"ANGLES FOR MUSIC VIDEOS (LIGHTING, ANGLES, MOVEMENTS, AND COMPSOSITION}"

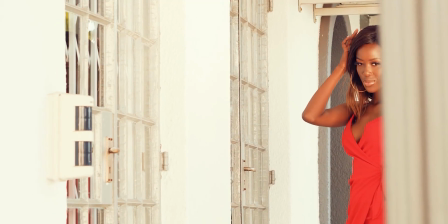0s
Hey, what's up guys? In this video, we're gonna look at how to create great compositions for cinematic music videos. Now, composition in film simply means the way a scene is arranged in a frame of a camera, and is one of the things that is lacking in most music videos. Just because it's a music video, it doesn't mean that you don't pay attention to how you arrange things in your frame and just arrange everything, even things that do not relate to that music video, just put everything together. Well, if maybe that is your style, but if you want to create cinematic looking music videos,
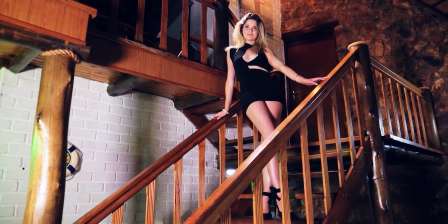38s
great composition plays a very huge role. So in this video, I'm gonna give you 5 tips to creating great compositions for cinematic music videos. Let's get to it. My first tip is framing itself. Framing simply means the placement and position of subjects in your frame. A lot of filmmakers struggle when it comes to framing, not just music video, but a lot of filmmakers in general. And to make sure my framing is correct, I usually use the rule of thirds. So make sure you learn exactly what the rule of thirds. Let me just go through it so that you can just get an idea of what that is. The rule of thirds is a framing guideline that breaks the image into thirds, both vertical and horizontally.
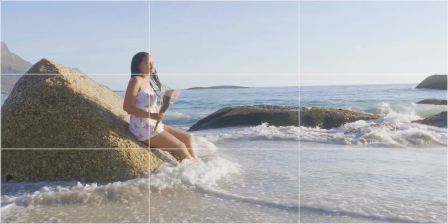84s
By positioning my key elements along the guidelines, I always end up having great compositions in my videos.
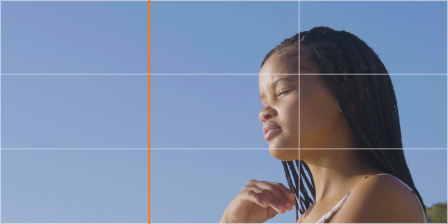92s
With the rule of thirds, when you are working with people, you want to put them on one of the vertical lines and keep their eye lines on the top third.
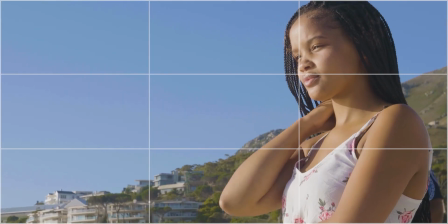100s
Depending on which side they are facing, position them on one of the vertical lines to give them a viewing space.
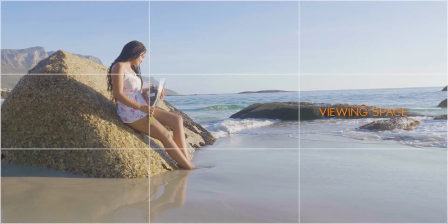107s
If they're looking to the right, put them on the left vertical line, facing right.
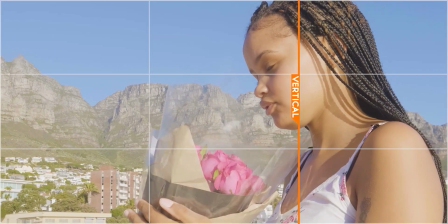112s
And if they're looking to the left, put them on the right vertical line, facing left, to give them a viewing space.
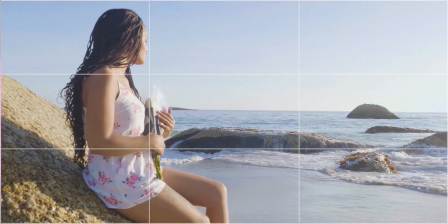120s
This makes your framing appealing and natural. If they are looking straight into the camera, like the way I'm talking to you right now, put them on the center.
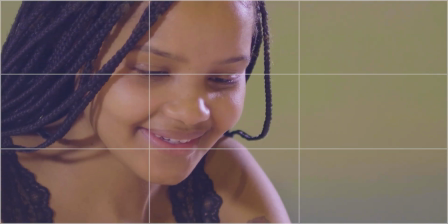130s
If it is a tight shot on their face, try to keep their eyes on the top third. When working with landscapes, put your horizon on one of the horizontal lines. If you want people to see more of the sky, put the horizon on the bottom third. And if you want people to see more of the land, put your horizon on the top third. However, it's not all the time that you need to follow the rule of thirds. You can break them intentionally without looking to be an amateur.
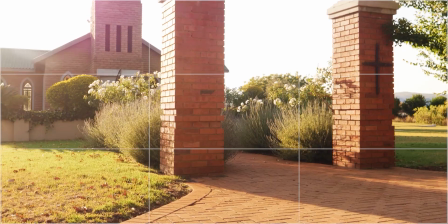159s
For example, I intentionally framed this artist to the bottom line,
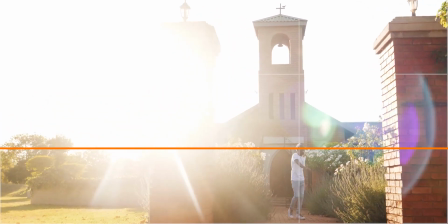163s
leaving all this headroom because I wanted people to focus on the church in the background, not necessarily him. But 90% of the time, I frame according to the rule of thirds.
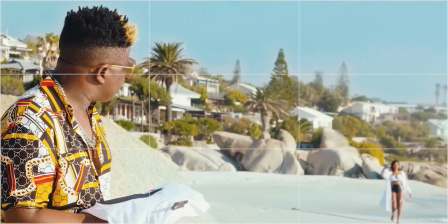176s
So just understand more about the rule of thirds. It will really help you to create good framing that will really make your videos look cinematic. My second tip is using leading lines. Leading lines refer to lines that lead the viewer's eye from one part of the composition to the other.
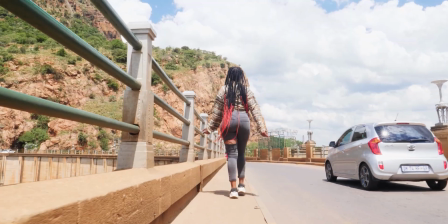194s
I use things like bridges,
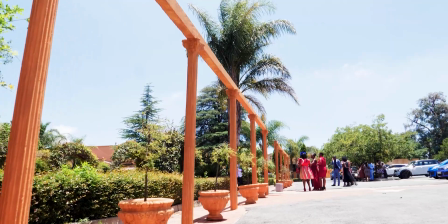197s
roads, or structures that have natural lines to direct or guide my viewers to the subject or the center of the subject.
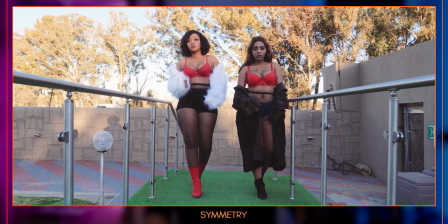205s
When I find symmetrical lines, I frame my subject right on the middle to create symmetry,
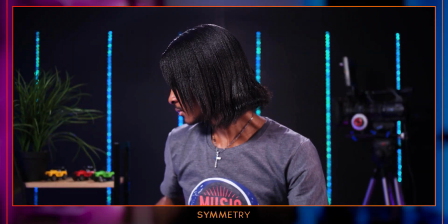212s
which is one way of creating great compositions. If you look at this background, there are 6 LED lights, 3 on each side,
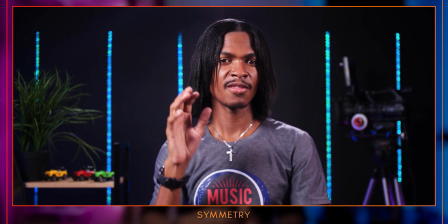220s
and I framed myself right on the middle to create symmetry. Symmetry helps to create depth in your composition.
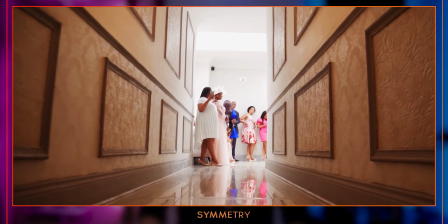228s
And when there is depth in your composition, the video just looks cinematic. My third tip is using depth. I use so many things to create depth in my videos.
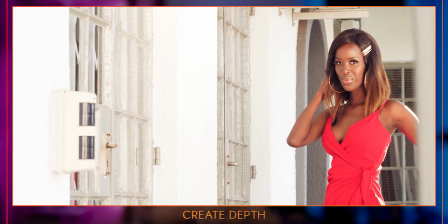239s
Sometimes I use foregrounds to create depth, or use focus,
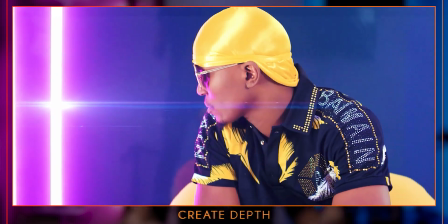245s
or sometimes lighting, and a whole lot of other things that create depth in the image. On the other hand, I always make sure to balance my compositions. In this clip, I put the bed lamp to just balance the composition.
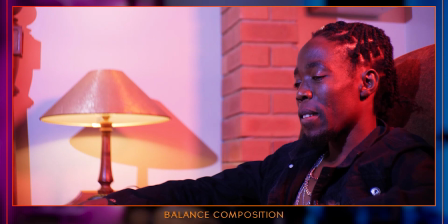259s
I don't like leaving empty spaces in my compositions. This is where a dominant subject, something that you want people to focus on, fills the whole frame, like this whole frame.
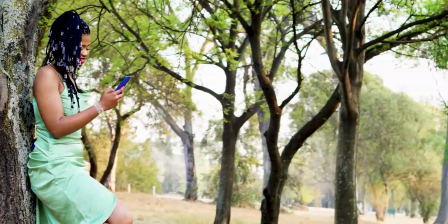272s
In this composition, this lady is holding a phone. Right now, people are focused on the lady.
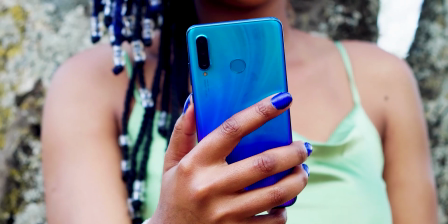278s
But if I want them to focus on the phone, what I do is to fill the frame with the phone and shoot at
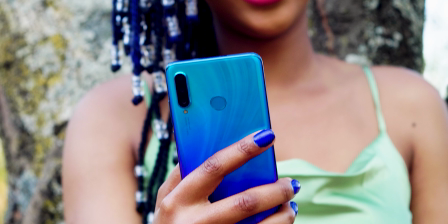285s
high aperture like f2 so that only the phone is in focus.
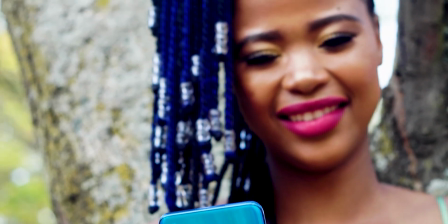290s
I use focus a lot to direct people where to look. And this is one way of creating really great compositions. There are so many other ways of creating great compositions, but hopefully this subject has given you a good insight. Feel free to ask if you have any question, and I'll see you in the next video where we shall talk about my best 5 camera angles for creating cinematic music videos. This is it. Peace. Hey, what's up guys? In this video we're gonna go through some tips on how to light music videos using natural lighting, artificial lighting, as well as practical lighting. When it comes to video, lighting is everything. It is the reason why we see things actually. With music videos, the backlight is the most important light. If you're using natural lighting, it is always best to schedule your shoots around sunrise and golden hour when the sun is on one side and not too harsh. Also, make sure you put the sun behind your subject as backlight
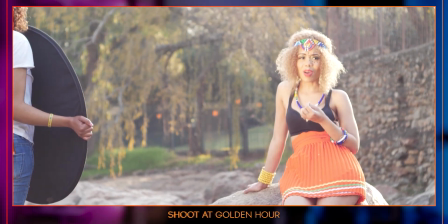359s
and use a reflector to reflect some of that light back to the subject.
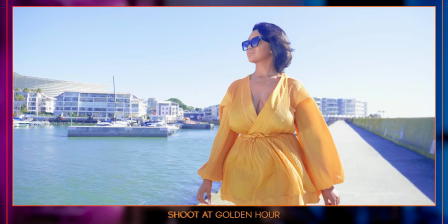364s
It makes the video look very cinematic. Sometimes try to look at the weather.
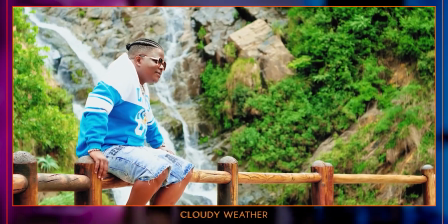369s
If it is going to be cloudy, this is also a good time to shoot music videos because the clouds act as a giant diffusion.
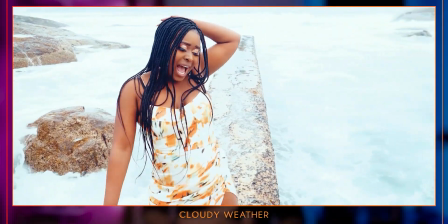378s
The light is not too harsh on the subject and the videos will really come up perfect without those harsh lights.
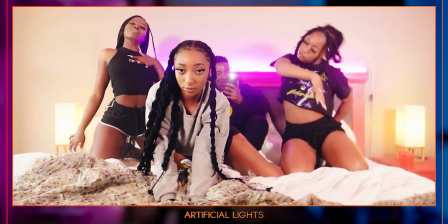384s
If you are using artificial lighting, make sure you switch off all the room lights, all the house lights, switch them off and set yours.
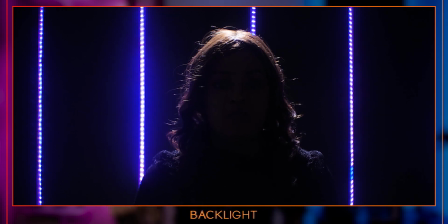392s
Start with the backlight, which will separate your subject from the background. Then set the key light, which will light up the subject.
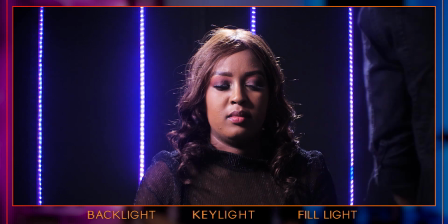400s
If you think you need the fill light, you can add it as well. Another important light when it comes to music videos is practical lights.
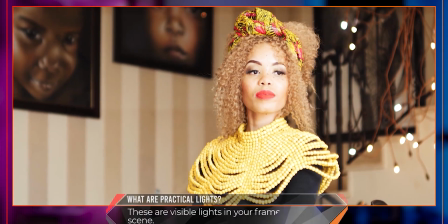408s
These are visible lights in your frame or in your shot.
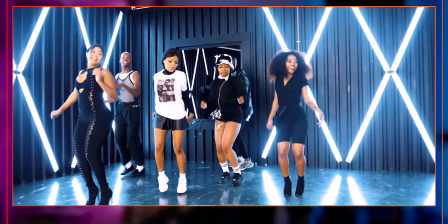412s
Practical lights add a certain dimension to your music videos, and sometimes I even use them as backlight.
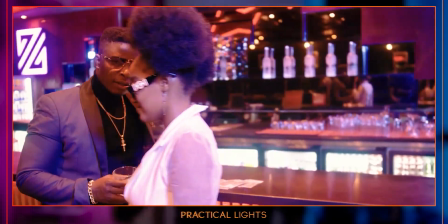419s
I use practical lights in almost every music videos. Anyways, that's it guys.
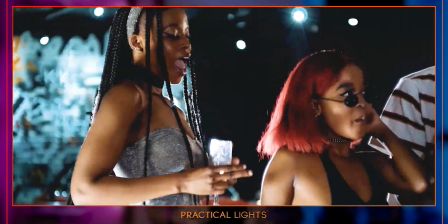424s
I hope this gives you an idea of how to light your music videos.
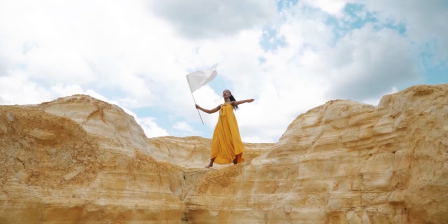428s
I'll catch you in the next video where we shall talk about 5 camera movements for cinematic music videos. 5, the ones that I always use. I'll see you in the next video. This is it. Peace. Hey, what's up guys? In this video we're gonna look at 5 camera movements that can make your music videos look cinematic.
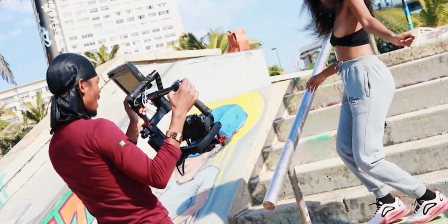454s
As a music video filmmaker, you need to have a stabilizer that can create smooth movements in your videos,
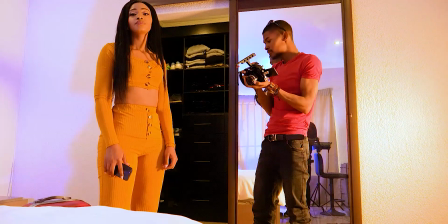461s
unless your concept is that of a handheld or static, but it's always really advisable that you get at least a gimbal. One cool trick for camera movements when shooting music videos is to move the camera according to the tempo of the song.
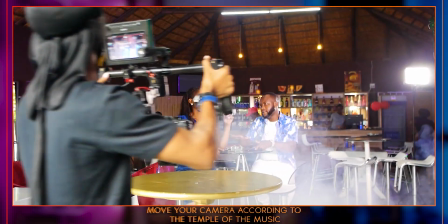475s
If the song is slow, move your camera slowly according to the song.
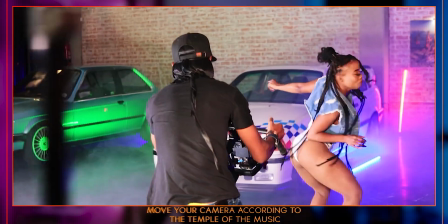479s
But if the song has got a lot of energy, fast, make also your camera movements fast to match the tempo of the song.